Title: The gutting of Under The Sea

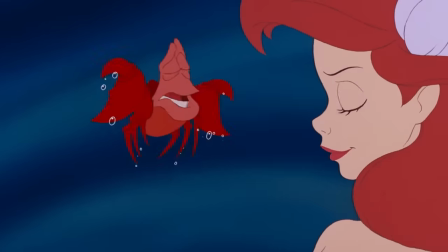[0:00]
I'm not holding back on this one. It goes without saying that Under the Sea is a legendary song.
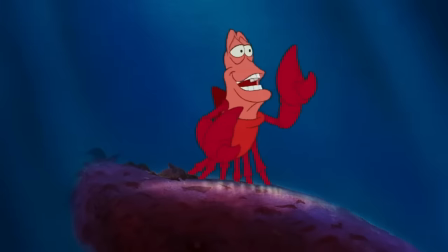[0:04]
Despite its simple premise, its fun use of wordplay and immensely catchy sound have made it one of Disney's signature songs, even winning them an Oscar and Golden Globe in 1989 and a Grammy in 1991. Disclaimer, I don't think the Grammys are actually worth anything, but that's still pretty cool. Of course, that means it had to be gutted for a live-action remake eventually.
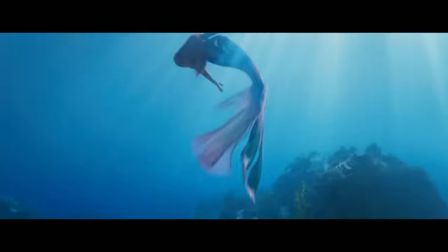[0:20]
Of all the songs on this soundtrack, Under the Sea had the least business getting the soul drained out of it.
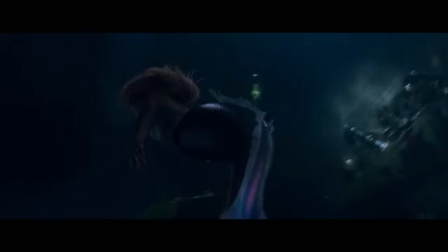[0:25]
When they redid Part of Your World, they at least tried to actually do something different with it, for better or worse.
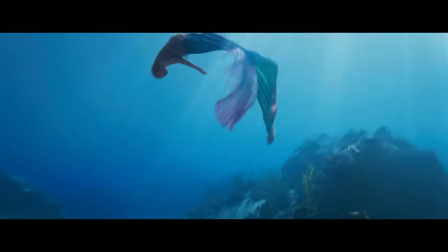[0:30]
For Under the Sea, it's basically the same thing but with the life surgically removed. You could even tell by the very start of the song.
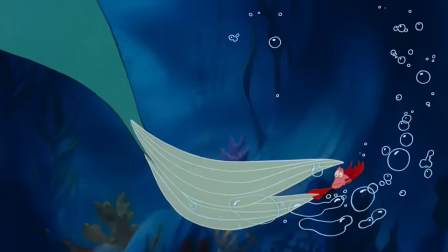[0:36]
In the original, the start of the song has a couple layers to it. It starts with the xylophone, then the iconic steel drums come in.
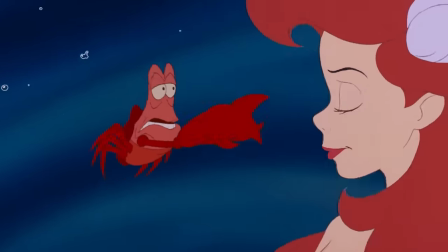[0:43] Ariel, listen to me. Life under the sea is...
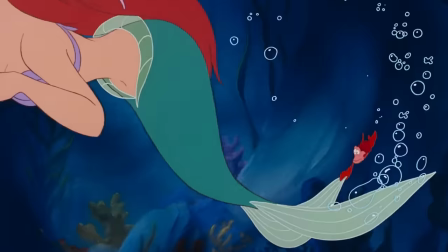[0:46]
Underneath this is another layer of sharp, miscellaneous percussion to give the song some texture and a bit of flute.
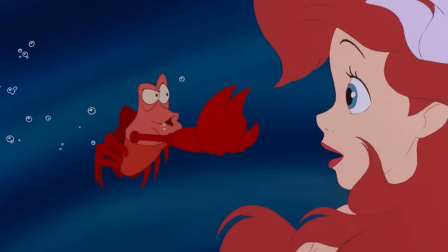[0:52]
The bass flares a couple of times as well to establish itself and add another emphasis to the beat.
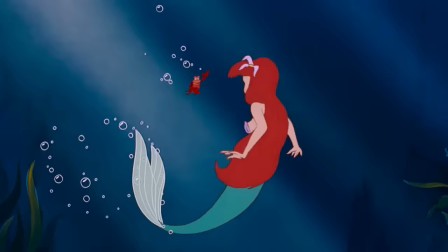[0:57] Life under the sea is better than anything they got up there.
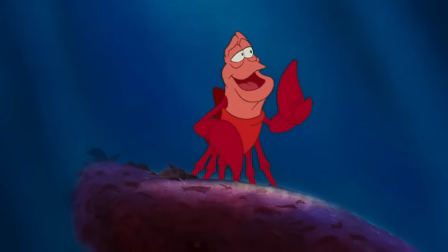[1:01]
This use of instrumental variety helped set the scene of the colorful and diverse world that Ariel and Sebastian live in.
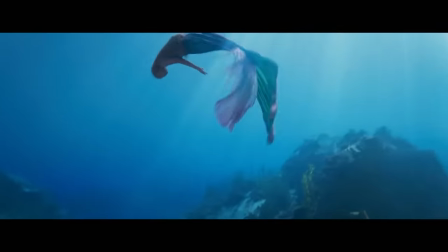[1:07]
In the remake, the steel drums come in immediately, and they sound far more muted for some reason.
Okay, listen to me.
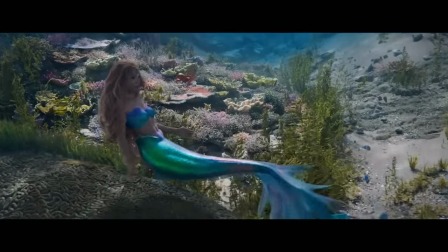[1:14] The human world is a mess.
Most of that miscellaneous percussion is also missing, and I can't hear a flute at all.
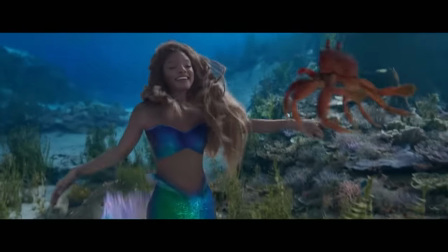[1:20]
They also forgot that Sebastian's narration in the original was on beat. David Diggs doesn't take this into account at all, probably because the producers didn't either.
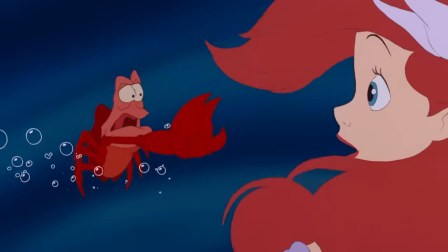[1:27]
Why would rhythm matter? It's not like this is a song in a musical or anything.
Listen to me. The human world, it's a mess.
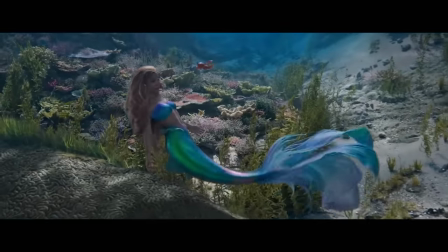[1:35] Okay, listen to me. The human world is a mess.
Do you see how these little things could be the difference between greatness and mediocrity?
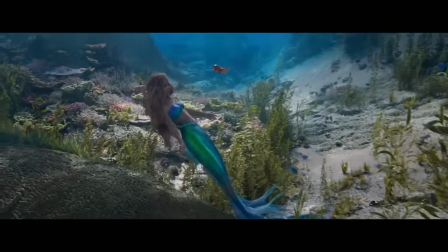[1:42]
Obviously, you're allowed to switch things up for the remake, but if you're going to do that, at least make it as good as the original, you know?
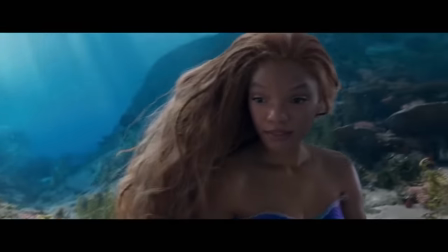[1:48]
The opening notes of a song can really set the stage, but for the remake, all I hear are those muted steel drums that really aren't bringing out a mood of any sort.
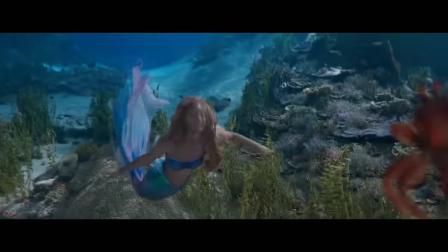[1:56]
It's missing the punch that makes the original instantly recognizable, and instead is just using the melody because we're familiar with it, and they think they don't have to do anything else.
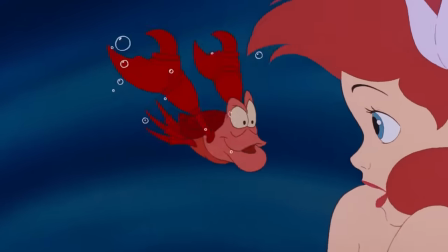[2:04]
Another thing that's missing from the instrumentals in the first verse is a strummed electric guitar in the background.
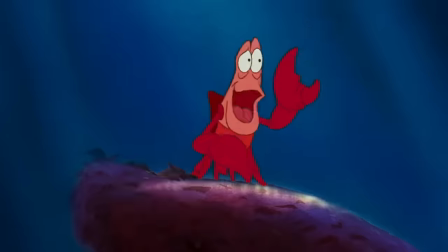[2:09]
Can you hear it in the original?
The seaweed is always greener in somebody else's lake.
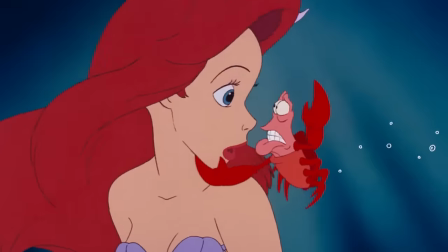[2:15]
It's got a very 80s or reggae sound to it. It helps add a rhythm to the mix. In the remake, this and parts of the percussion are missing.
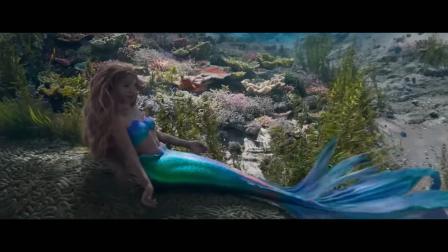[2:21]
It's just the steel drum, xylophone, bass, and maracas, which makes the first verse sound like it's just being backed by a loop rather than a full composition.
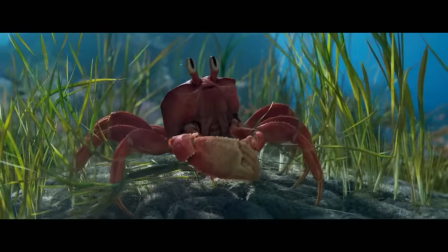[2:28] The seaweed is always greener in somebody else's lake.
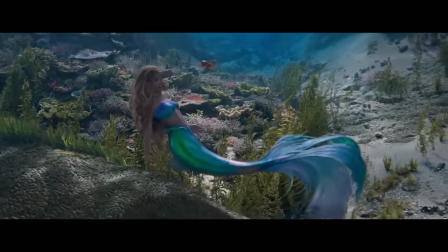[2:33]
There's the occasional flair, but it doesn't do much to break up the monotony.
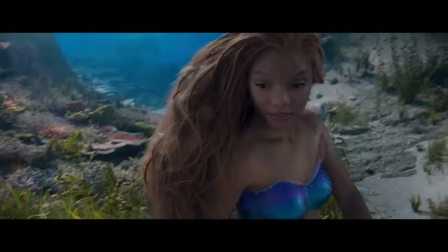[2:36]
The xylophone is also now in a similar register to the steel drum, so it doesn't even stand out, making the whole thing sound flat.
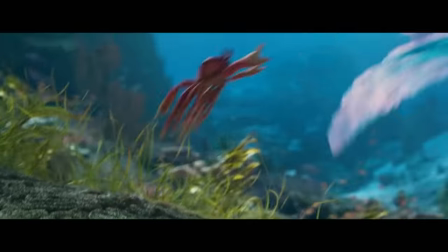[2:42] You dream about going up there, but that is a big mistake.
I think Diggs even goes off key. Listen to when he says big mistake.
Big mistake.
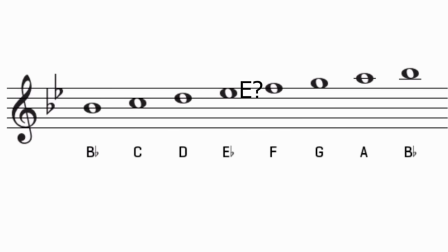[2:52]
The song is in B flat, but that might be an E, which is not a note in the scale of B flat. I'm not very good at discerning notes, so someone in the comments let me know. The chorus also removes key instruments to the composition.
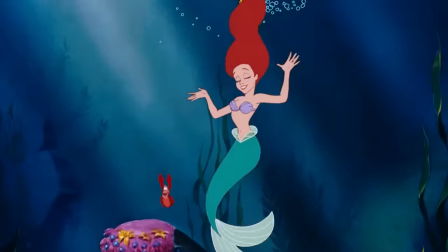[3:04]
The horns and guitar are completely absent.
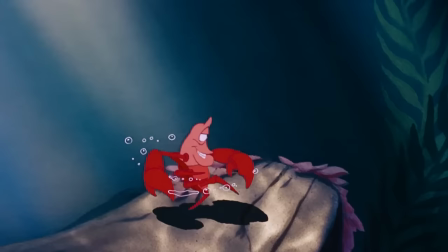[3:06] Under the sea, under the sea, under the sea, under the sea.
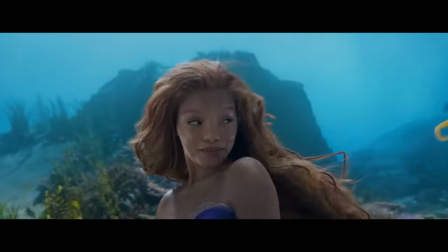[3:14]
The xylophone continues to be buried in the mix, and the bass is weirdly loud because there's so little layered over it.
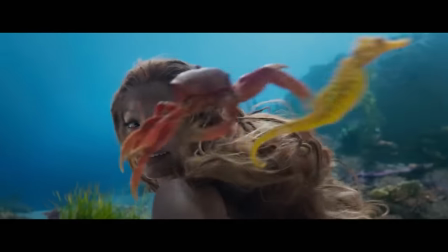[3:21] Darling, it's better, don't wear it sweater, take it from me.
There's nothing to differentiate the instrumentals of the verse from the chorus.
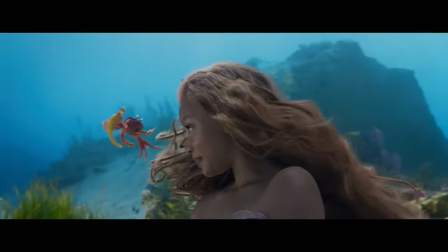[3:28]
It drains the energy away. Diggs doesn't even give a convincing performance either. He sounds rather disinterested, as opposed to the original, where Samuel E. Wright is fully in character.
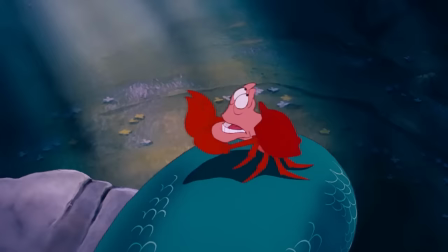[3:37] Up on the shore, they work all day. Out in the sun, they slave away.
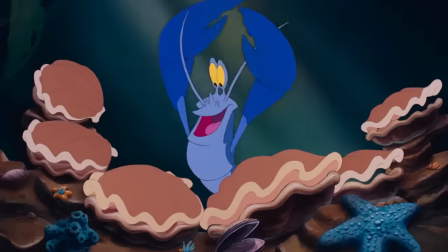[3:42]
He's exaggerating lines and emotions to convince Ariel to stay where she is. Like every other song in the movie, the singer's performance is there to help tell the story.
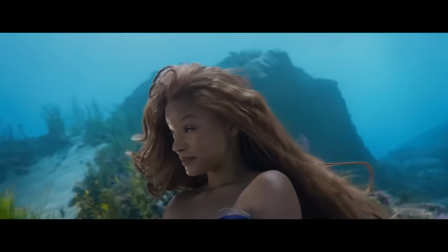[3:49]
But again, that's not important to the remake, because you recognize the lyrics and the melody, and that's enough to get you to buy the ticket.
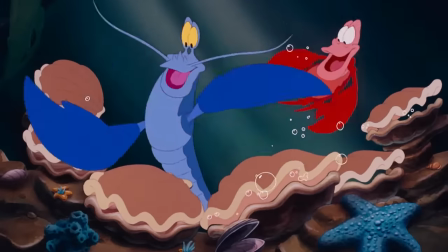[3:55]
In the second verse, other sea creatures chime in to join Sebastian's performance. After all, he's the conductor, that's what he does.
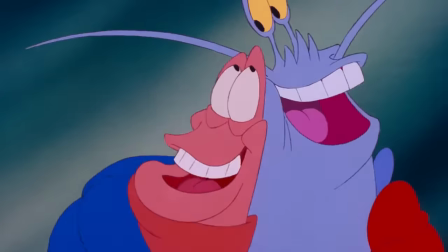[4:01] Now here all the fish is happy, as off through the waves they roar.
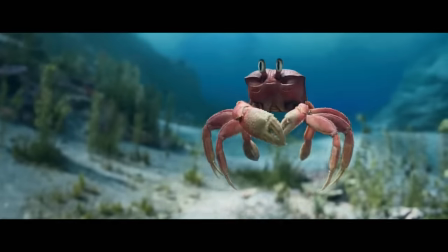[4:05]
But that's not realistic, I guess, so the shrimp and fish that join in are both absent.